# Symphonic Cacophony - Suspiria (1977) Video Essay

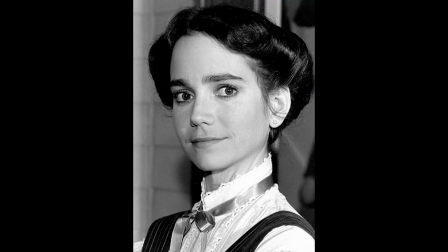[4:10]
The lead girl, Susie Banyan, played by Jessica Harper, was allegedly cast for her resemblance to the animated feature's lead.
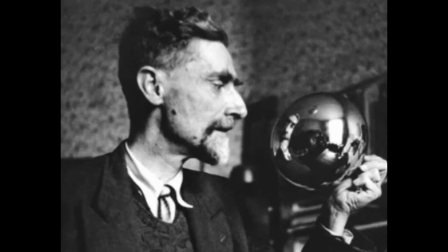[4:17]
Suspiria's most consistent visual tribute is to the Dutch artist M.C. Escher, known for his bizarre mathematical patterns and designs.
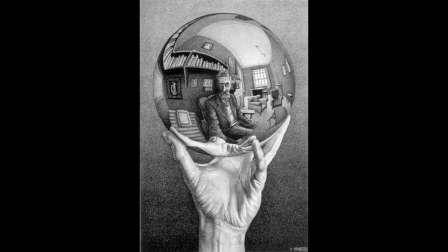[4:24]
The film makes multiple nods to the creator, namely in the name of the street,
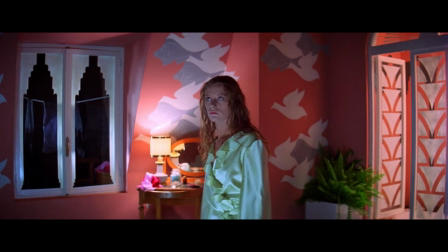[4:30]
Escherstrasse, and in the wallpaper of the academy, seen here and here.
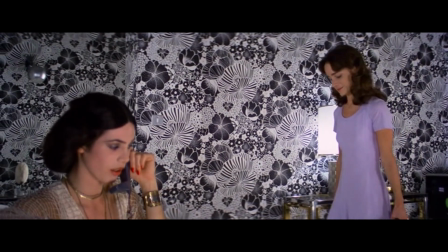[4:36]
Even when not specifically referencing Escher, crazy patterns are a prominent feature of the film as a whole.
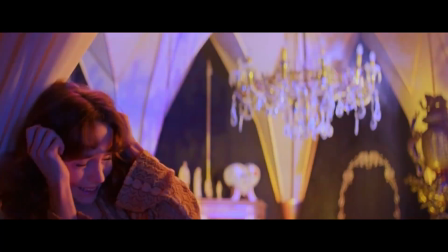[4:45]
The visual intrigue of Suspiria is first and foremost its expressive color, and secondarily its playful camera work.
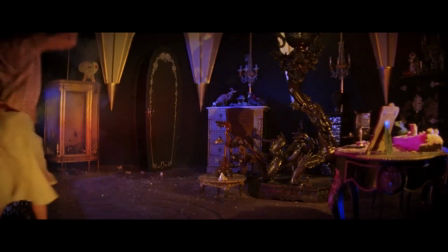[4:51]
As its primary feature, there is some question of whether or not the color of this film holds any real meaning.
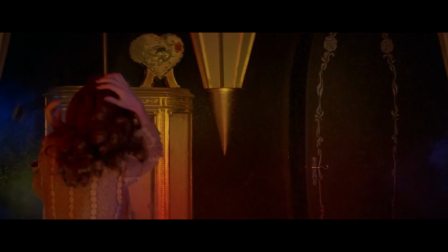[4:57]
Truthfully, not everything has symbolism, or at least was intended to be symbolic,
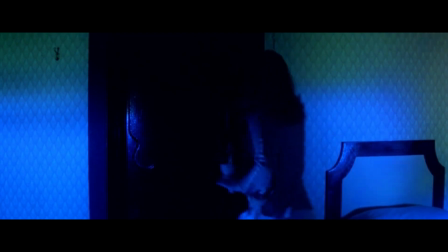[5:01]
but with Suspiria it has been asserted that the color was selectively symbolic, largely depending on the scene in question, the flow,
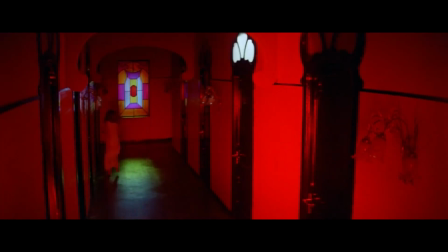[5:08]
or the general mood of the set. Red is usually danger, blue is uneasy safety or the appearance of it, green is suspicion,
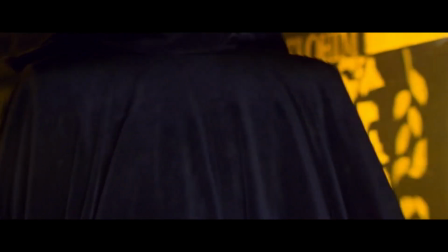[5:15]
unease, or realization, and yellow is often sickness, or depending on its hue and saturation, hope.
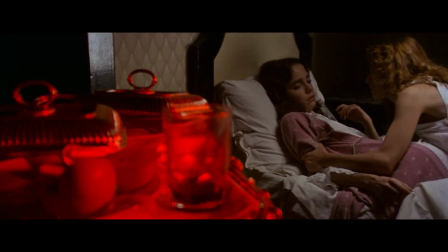[5:20]
There are many moments when the symbolism is very apparent, such as the numerous scenes of Susie's drugged food and the attic blue with a yellow window,
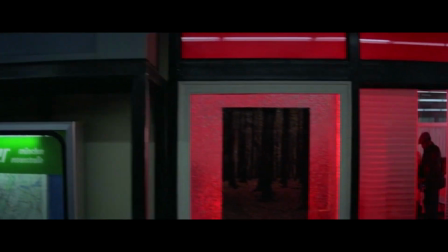[5:28]
but more often than not the colors are solely for contrast. Even so, the colors in question are responsible largely for creating the film's unique atmosphere.
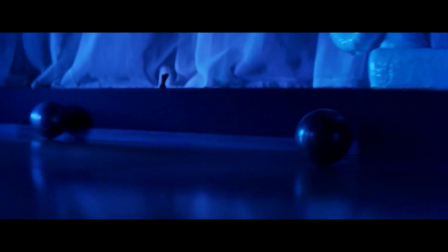[5:38]
The camera work of this film also needs mention. This movie maintains a tense and unsettling atmosphere.
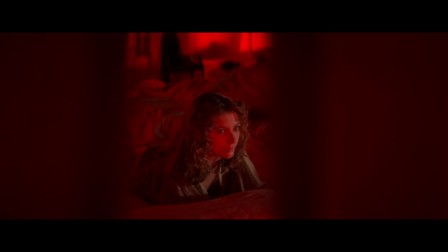[5:44]
There is always the impression that danger is lurking, and the world is so surreal that when you finally reach reality it seems even more unnatural.
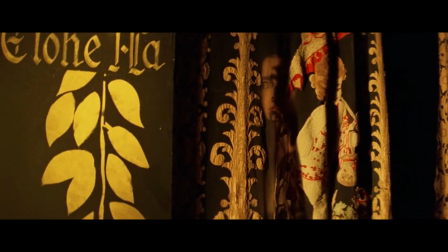[5:50]
This movie is completely designed to keep your attention. Often seen techniques include lurking, stalking shots, which give the feeling of an ever-present, all-seeing eye,
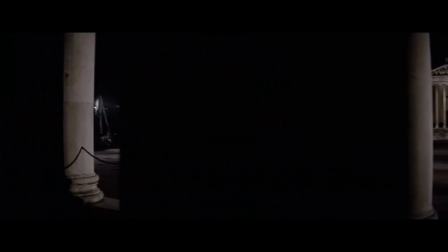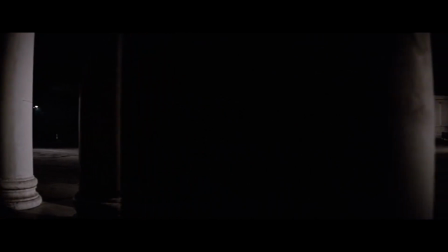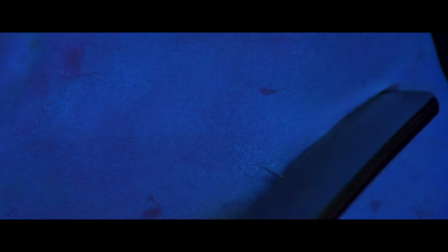[6:12]
shock shots, which surprise the audience and help engagement,
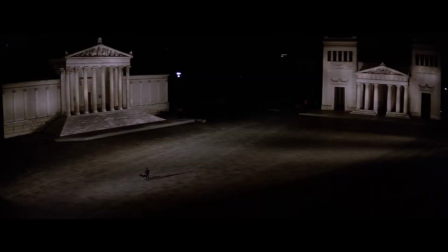[6:19]
wide shots meant to convey feelings of helplessness or desolation,
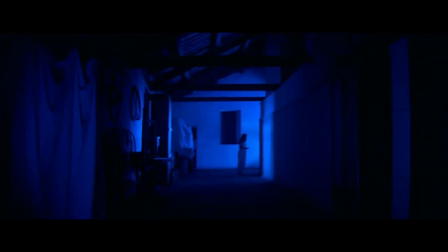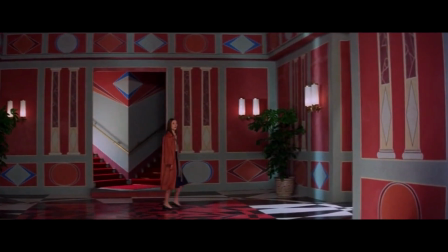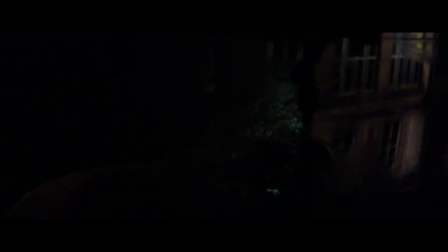[6:37]
reflective shots, subverting expectations and keeping the audience on their toes,
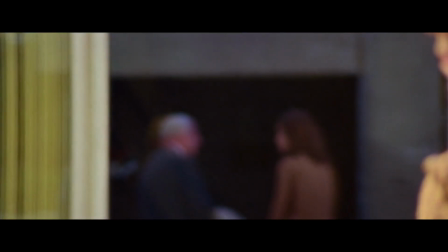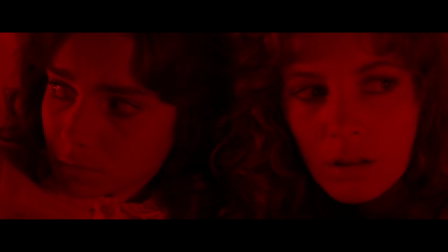[6:48]
and extreme close-ups, which provide both a feeling of unsettling closeness and of secrecy.
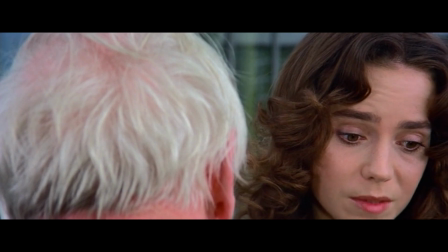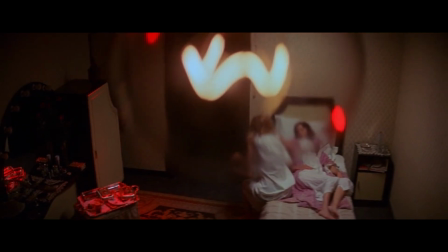[7:00]
Additionally, there are many unique perspectives for pure creative flair, such as this shot, which plays out from behind a light bulb,
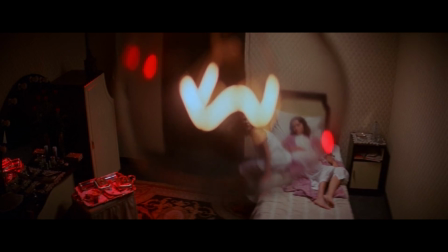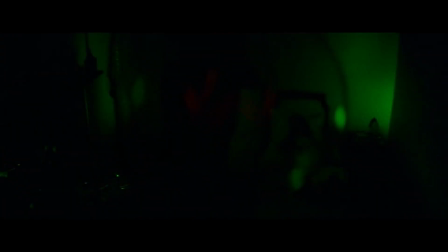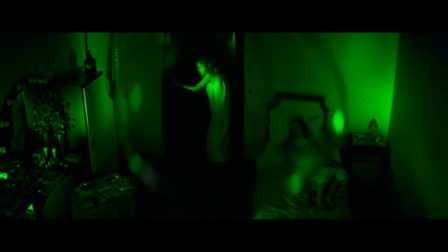this shot, which replicates an enemy descending from above,
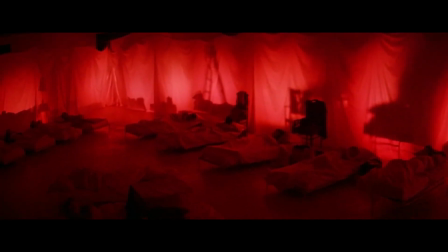[7:29]
and this one, where the audience flies above the characters in the room, conveying the all-present observational nature of the Academy.
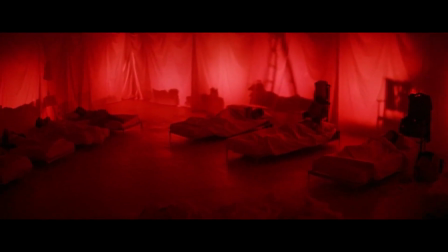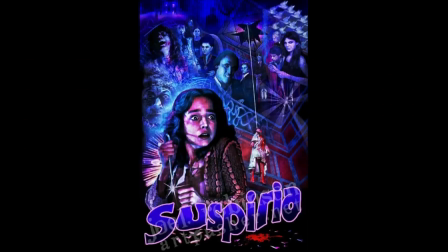[7:40]
Flaying the film in this manner doesn't do it justice, and I have intentionally tried to keep this relatively spoiler-free. Viewed as a whole, this piece can be properly enjoyed for the unique piece of work it is. Even if you don't like films of its kind, or even the film itself, there is still merit in this work.
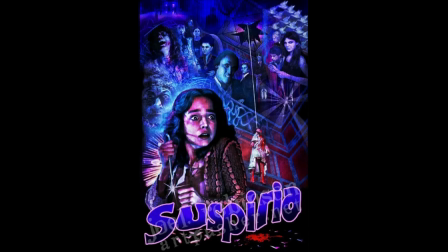[7:56]
This symphonic cacophony is truthfully a masterclass in mood setting, audience engagement, and pure fun, while not sacrificing artistic flair in the process. Films like these are few and far between, but they cement the case that films don't have to be just entertainment or just art.
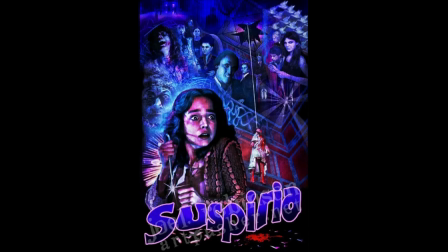[8:11]
Films can pull from both ends of the spectrum, and it is for this reason that Suspiria has been firmly cemented as a cult horror classic.